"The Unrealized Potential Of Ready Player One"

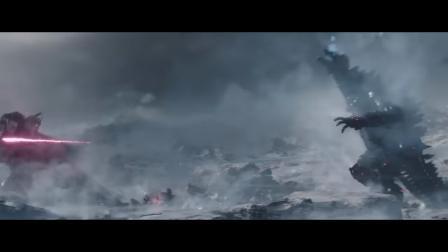748s
We're here for mindless pop culture fun, not a religious debate.
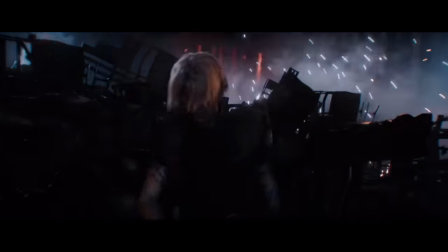751s
The only explicitly religious reference in the film is the fact that he uses something called a holy hand grenade, which looks like a grenade made out of the Vatican?
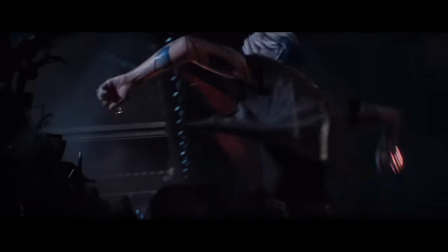760s
What is the commentary here? That religion is a weapon? It's kind of muddled.
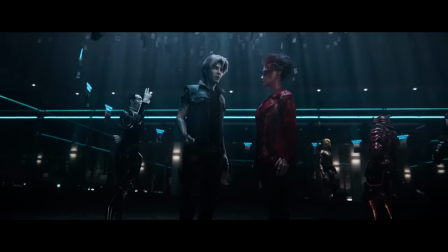765s
Okay, so we're clear that the book treats pop culture as a religion, but here's where the impacts of those story focus changes come into effect.
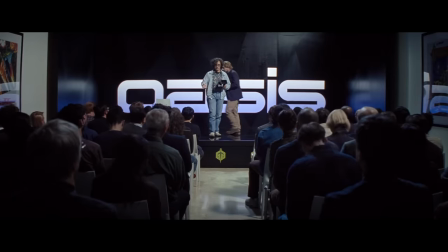773s
The movie putting all of this extra focus on Halliday switches the theme from the
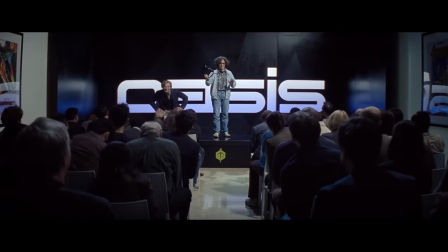778s
worship of pop culture creations to the worship of pop culture creators.
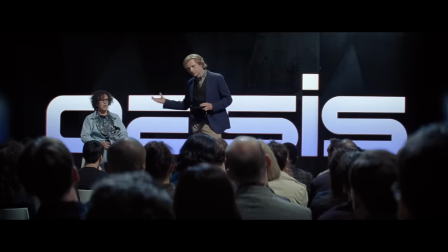782s
It puts this in religious terms too.
And Halliday? He wasn't just the owner of the world's biggest company.
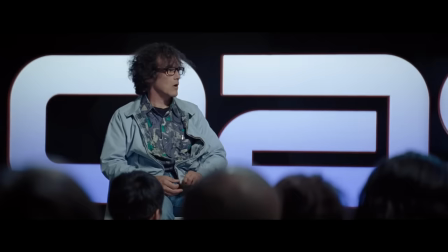789s He was like a god. People loved him. They worshipped him as much as his creation.
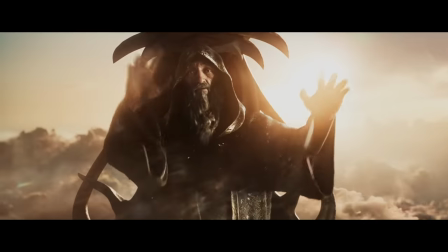796s
Halliday is shown to us as rising from the dead. His avatar is pictured up above the clouds as if he is in heaven.
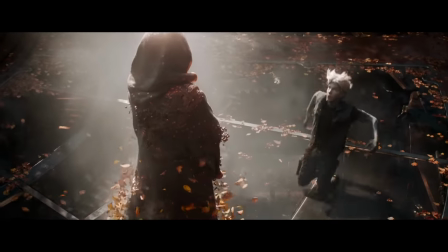803s
When Wade passes the first challenge, he falls to his knees in front of Halliday as if he's just met God. When Wade completes his quest, he encounters Halliday in a throne room that looks like a cathedral.
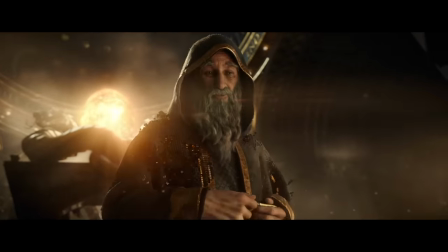814s
This film really leans into the creator as God idea before it pulls the curtain back to show Halliday's humble origins.
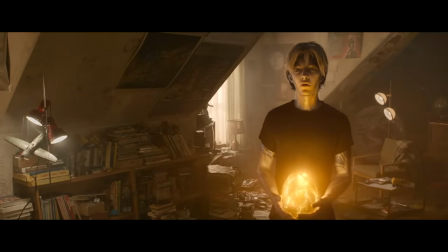822s
So what's going on here? What does this all mean?
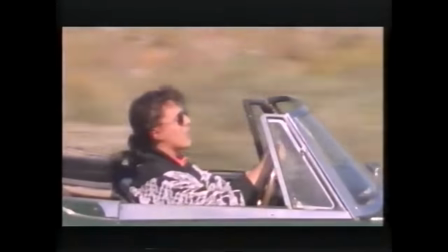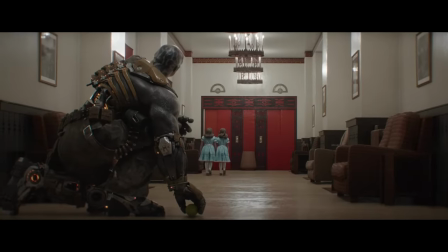830s
Well, I think it has to do with two things, that shining sequence and that big old off button. You see, while Wade is both the audience's and the author Ernest Cline's surrogate character, Spielberg's surrogate character is Halliday.
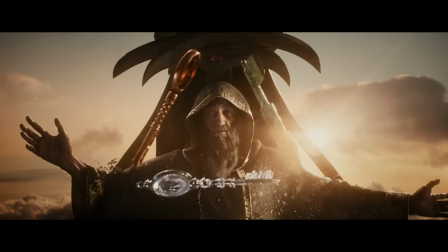844s
He's the character who most closely matches Spielberg's experience.
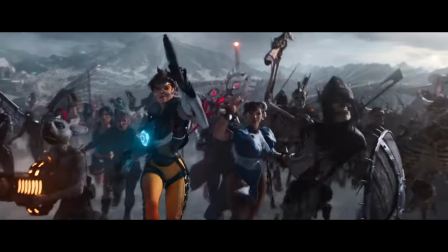848s
Because the kind of culture that Ready Player One is celebrating isn't really just geek culture anymore, it's blockbuster culture.
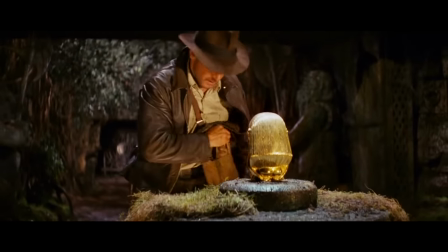856s
And I'm wondering if Spielberg has conflicted feelings over the state of the modern blockbuster and his role in creating it.
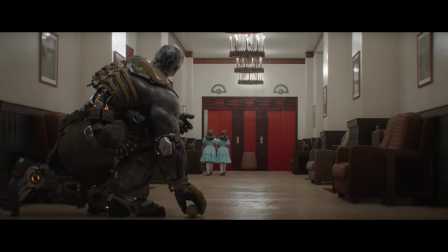863s
The Shining sequence is here as the answer to the clue, a creator who hates his own creation.
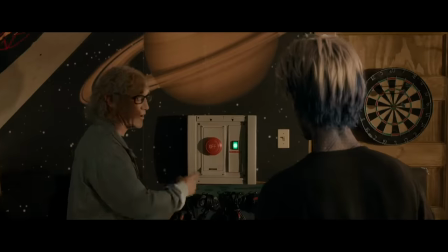869s
But the idea of a creator hating his own creation also connects to the possibility Wade is given to turn the whole Oasis off. He doesn't, just like Spielberg doesn't.
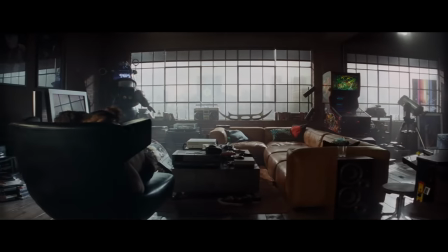878s
And while Wade in the book tells us that he has grown beyond his addiction to fantasies, the film's conclusion is half-hearted.
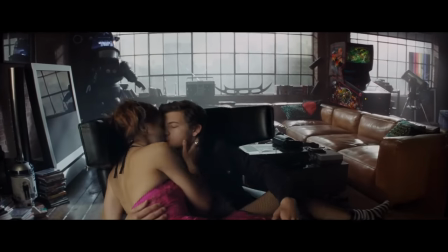886s
They turn off the Oasis two days of the week, but they're married to the fantasy the rest of the time.
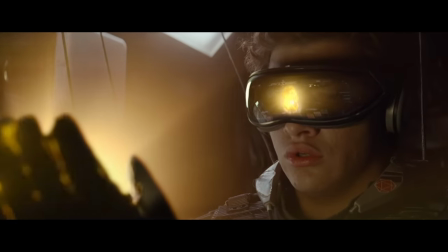891s
Just as these characters can't fully cut themselves off from fantasy, neither can Spielberg, and neither can we.
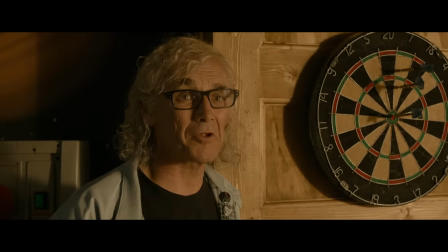897s
Where the book wanted to say that we should stop worshipping pop-cultural creations,
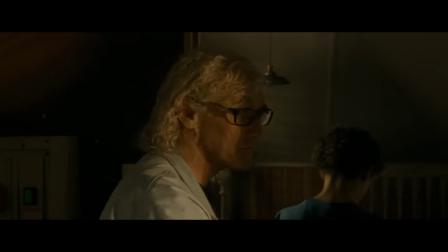901s
the movie seems to want to say that we should stop worshipping pop-culture creators because they're not gods, they're real people too.
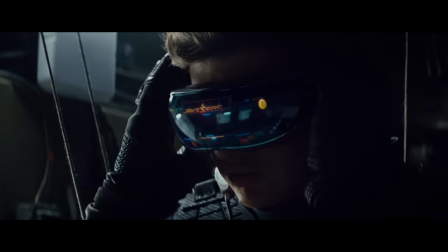908s
And when I look at the story in this way, it feels as if I am approaching some kind of substance.
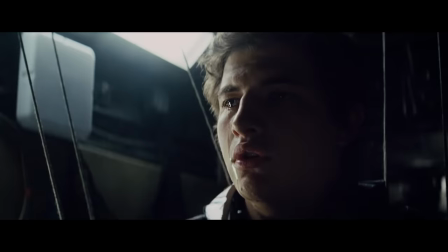914s
The problem is that both texts undermine their own supposed messages.
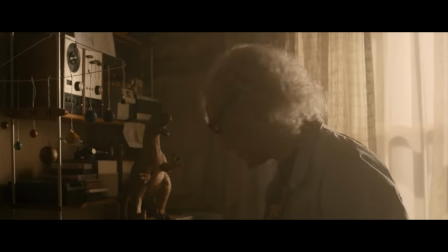919s
These moral-of-the-story moments feel obligatory and insincere considering everything that has come before.
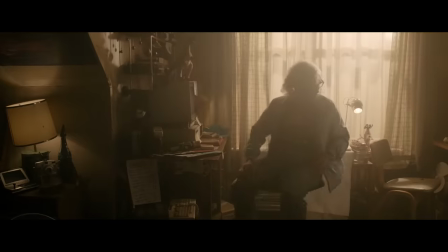925s
Wade wins because of how much he worships pop culture slash pop culture creators.
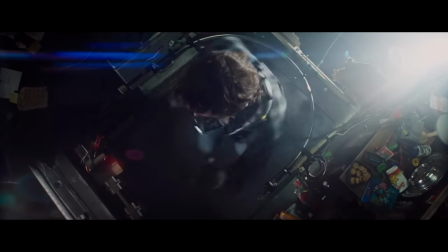930s
And that's the problem. Wade's relationship to fiction is so obviously unhealthy and yet never sincerely contradicted.
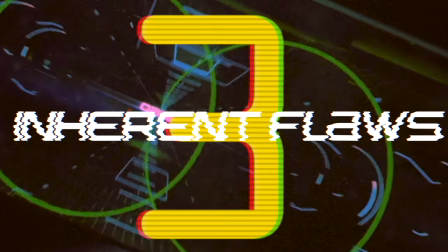938s
And that is what leads us to... Part 3. Inherent flaws.
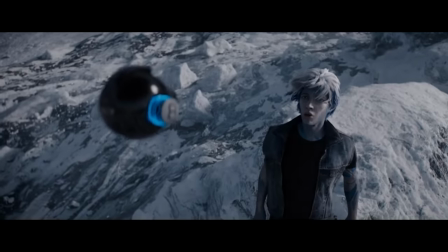943s
Ready Player One is the fantasy of never being wrong. The central appeal of the book is this.
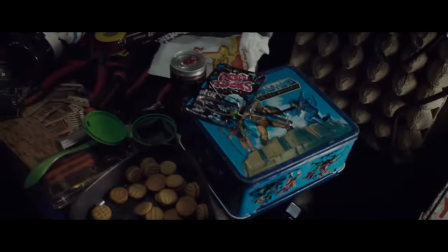948s
Here's this guy named Wade. He's a nerd like you, the presumed reader. He spends all of his time memorizing pop culture and has no real friends.
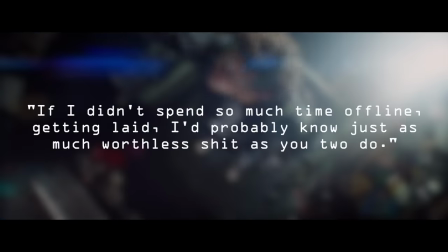956s
Early in the book another character says to him, If I didn't spend so much time offline getting laid, I probably know just as much worthless shit as you two do.
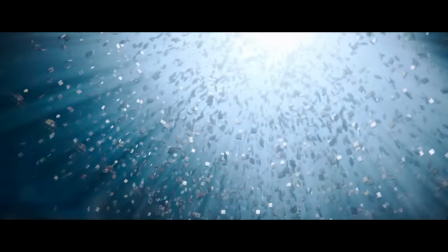964s
In the fantasy of the book is that you get to prove that jerk wrong. You get to double down on your fandoms and get rewarded with all of the riches in the world.
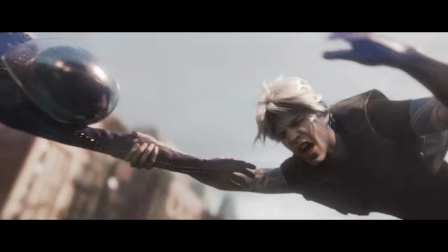973s
It's total validation for having been right all along. In both versions of the story, he feels an immediate connection to Artemis despite never having met her.
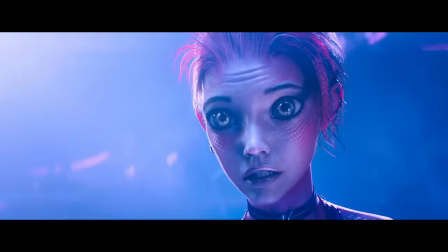981s
The one moment in the movie where it looks like he screwed up is totally validated because he was right all along.
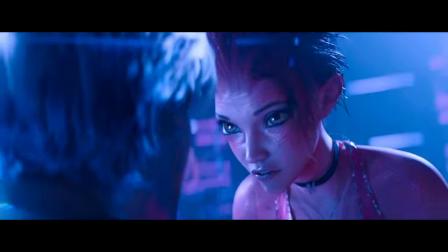987s
Even though Artemis said he'd be disappointed by her appearance, turns out she actually looks like, well, a Hollywood movie star.
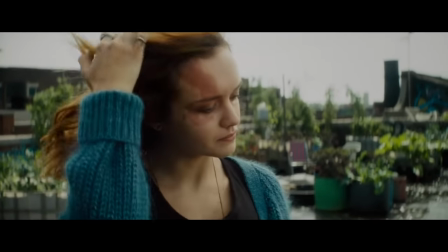993s
She's just overly self-conscious about a birthmark.